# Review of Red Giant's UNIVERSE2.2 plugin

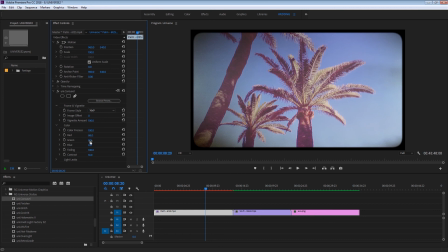4:09 You can change the coloring too. Now it's very reddish, but you could make it more blue, add light leaks.
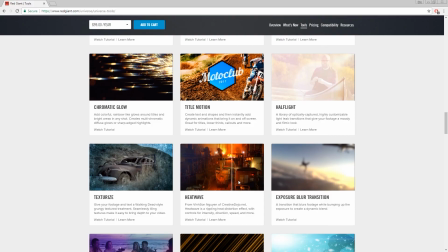4:16 So again, it's fairly easy to use. There's so much more to this plugin: chromatic aberration, blurs, distortion, heat wave.
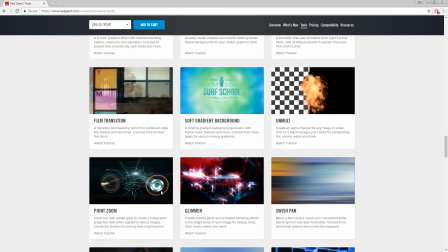4:25 A lot of tools you could use for sci-fi inspired projects.
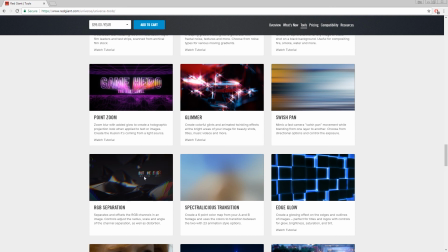4:29 Also there's realistic camera shake, and I'll make a small montage at the end of this video with more of my favorites.
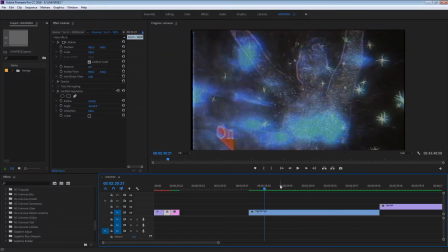4:36 Now I'm going to show you the tools I use to create my latest lyrics videos.
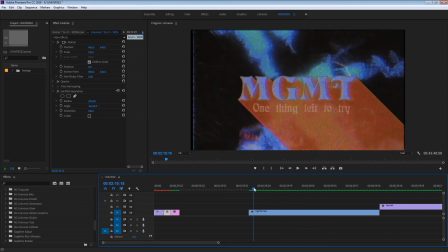4:41 So in the case of the MGMT video, you may recognize now the long shadow effect on text that I use. So it would be in the RGB universe text and long shadow.
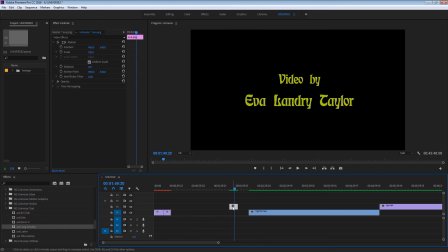4:52 So again, what I did is that I simply made my text in Photoshop and then I added the long shadow to it.
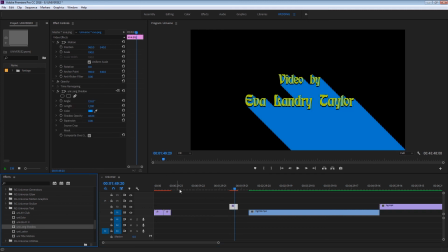5:00 And I took some clips from Pixabay.
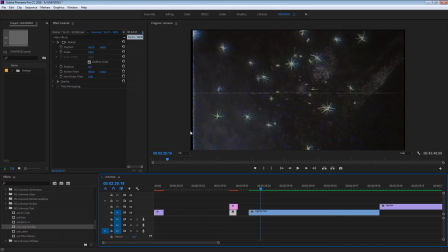5:08 And then after on top, you see the VHS effect. I created an adjustment layer and I simply put it on top.
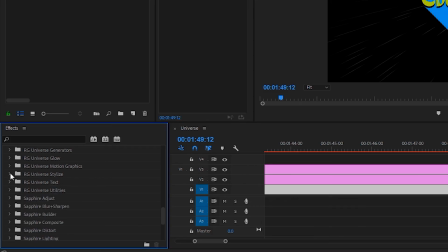5:16 And I went in the stylized section and I chose Uni Vhs,
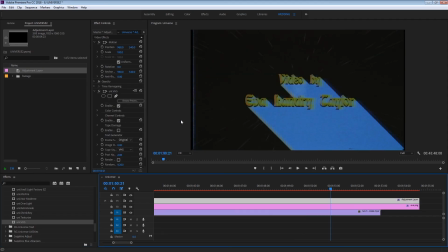5:21 and right away I could see this older VHS effect appearing.
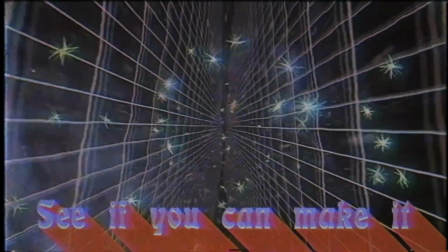5:26 So the key with this project was really layering different video clips from Pixabay,
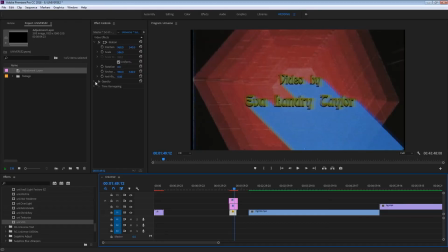5:32 clips that I filmed myself too, and I would select my clip and then I would go in opacity and change the blending mode to
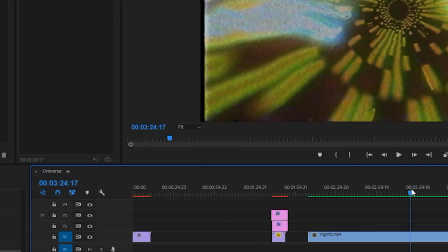5:39 multiply or difference or soft light, and I would just layer a bunch of clips. What makes it work all together is really those two things,
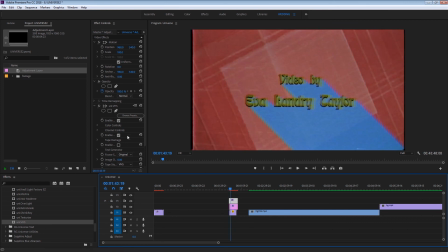5:48 like the fact that the text has a long shadow brings attention to the text and gives it that retro vibe,
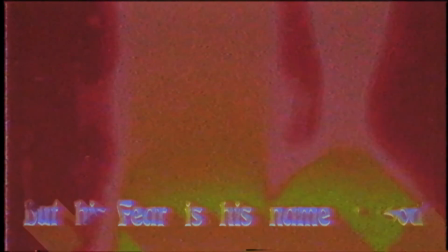5:54 and the finishing touch is really the Uni Vhs that makes it work all together.
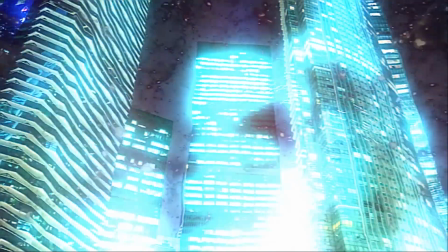5:59 So this was the clip before any lyrics and before any finishing touch on top with the adjustment layer.
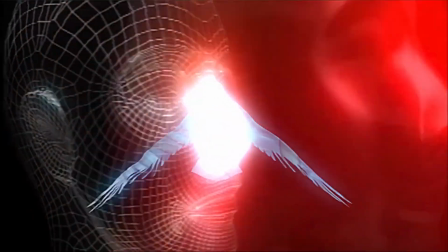6:07 So it's really not the same vibe. So that's what you're gonna get with the plugin. It's just like, it blends it all together.
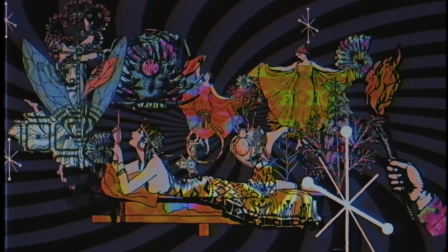6:13 I also made another lyrics video. This one was more like a long, slow composition, and I used different techniques to it,
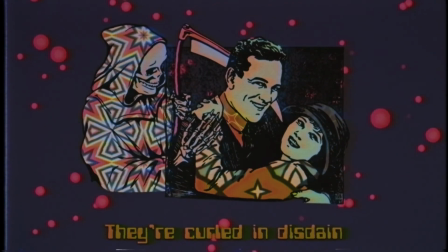6:22 but again on top I used the same effect again, the Uni Vhs, and I tried different type of adjustment to it.
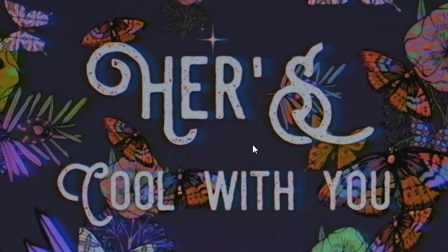6:29 So it's just like a subtle, like a distortion of text, color bleeding.
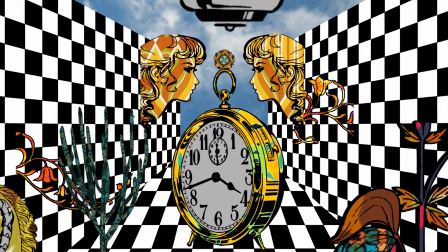6:35 I'm just going to show you what it looked like before. So it was pretty bright, and it's really not the same vibe when there's no effect on it.
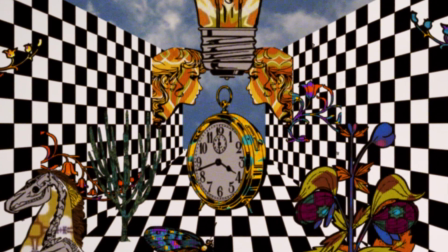6:42 So already just with that effect, it looks a lot more old and intended, like it fits the mood I wanted to give it.
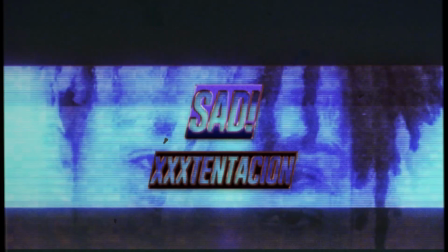6:50 For my last example, I wanted to make a fast kinetic typography video of the song Sad by XXXTentacion.
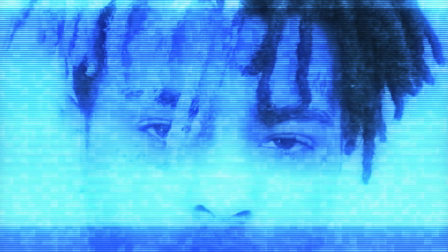6:57 So I've applied the Holomatrix 2 effect on a picture of the singer, and as you can see, it works really well on pictures.
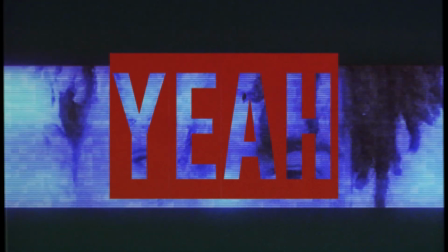7:03 I tweaked it a little bit and I lowered the effect scale to 50% so I could really see the texture of the picture still. And for the kinetic typography part, I used a script I really liked that's available on aescripts.com.
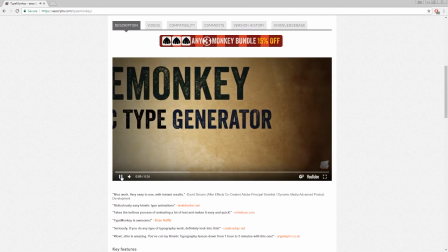7:18 It's called TYPEMONKEY. It's very handy to create kinetic typography type of work.
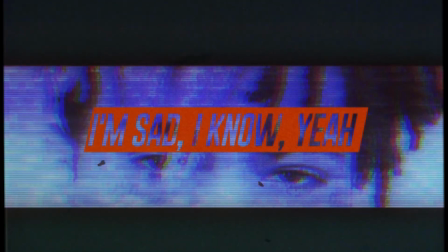7:24 Like we did previously, I've made an adjustment layer and added the Uni Vhs effect on the video to give it a retro style.
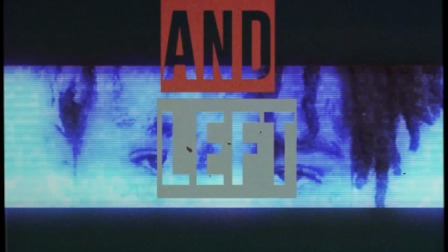7:31 I really enjoy using this plugin, and even though I could not use the presets, I don't feel like I would, as I could create my own.
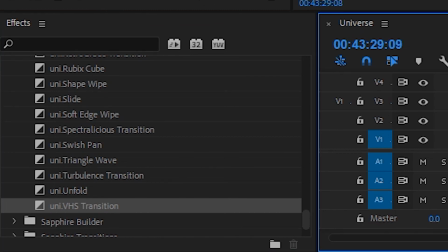7:38 Oh, another part of the plugin that is super cool are the transitions. They also have presets and they also are customizable.
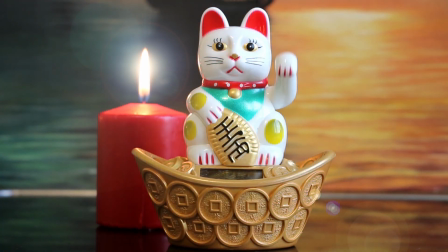7:45 So some of the transitions are like super cheesy, but like in a good way.
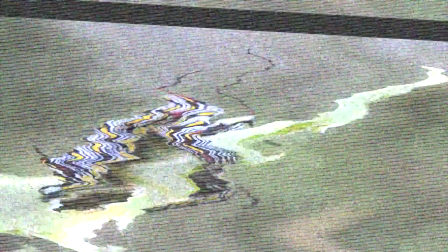7:50 Like it reminds me of the Star Wars transition. I think they're going really with all that sci-fi type of effects, so it works really well for that.
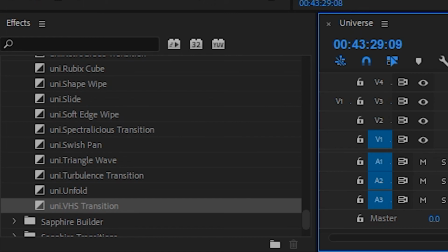7:59 This one's my favorite, the Uni Vhs one. It gives the effect of when you record it too many times on an old VHS.
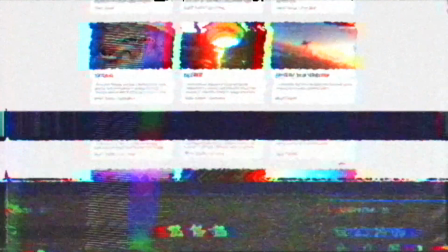8:06 The wobbling and the distortion with the RGB split. It's very pretty.
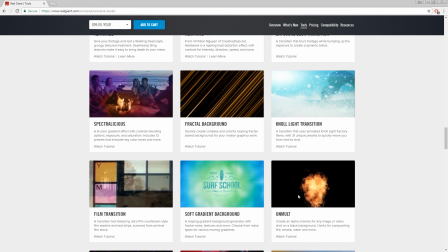8:10 I'm using it in Premiere Pro and also in After Effects, and in both cases it's fast to render.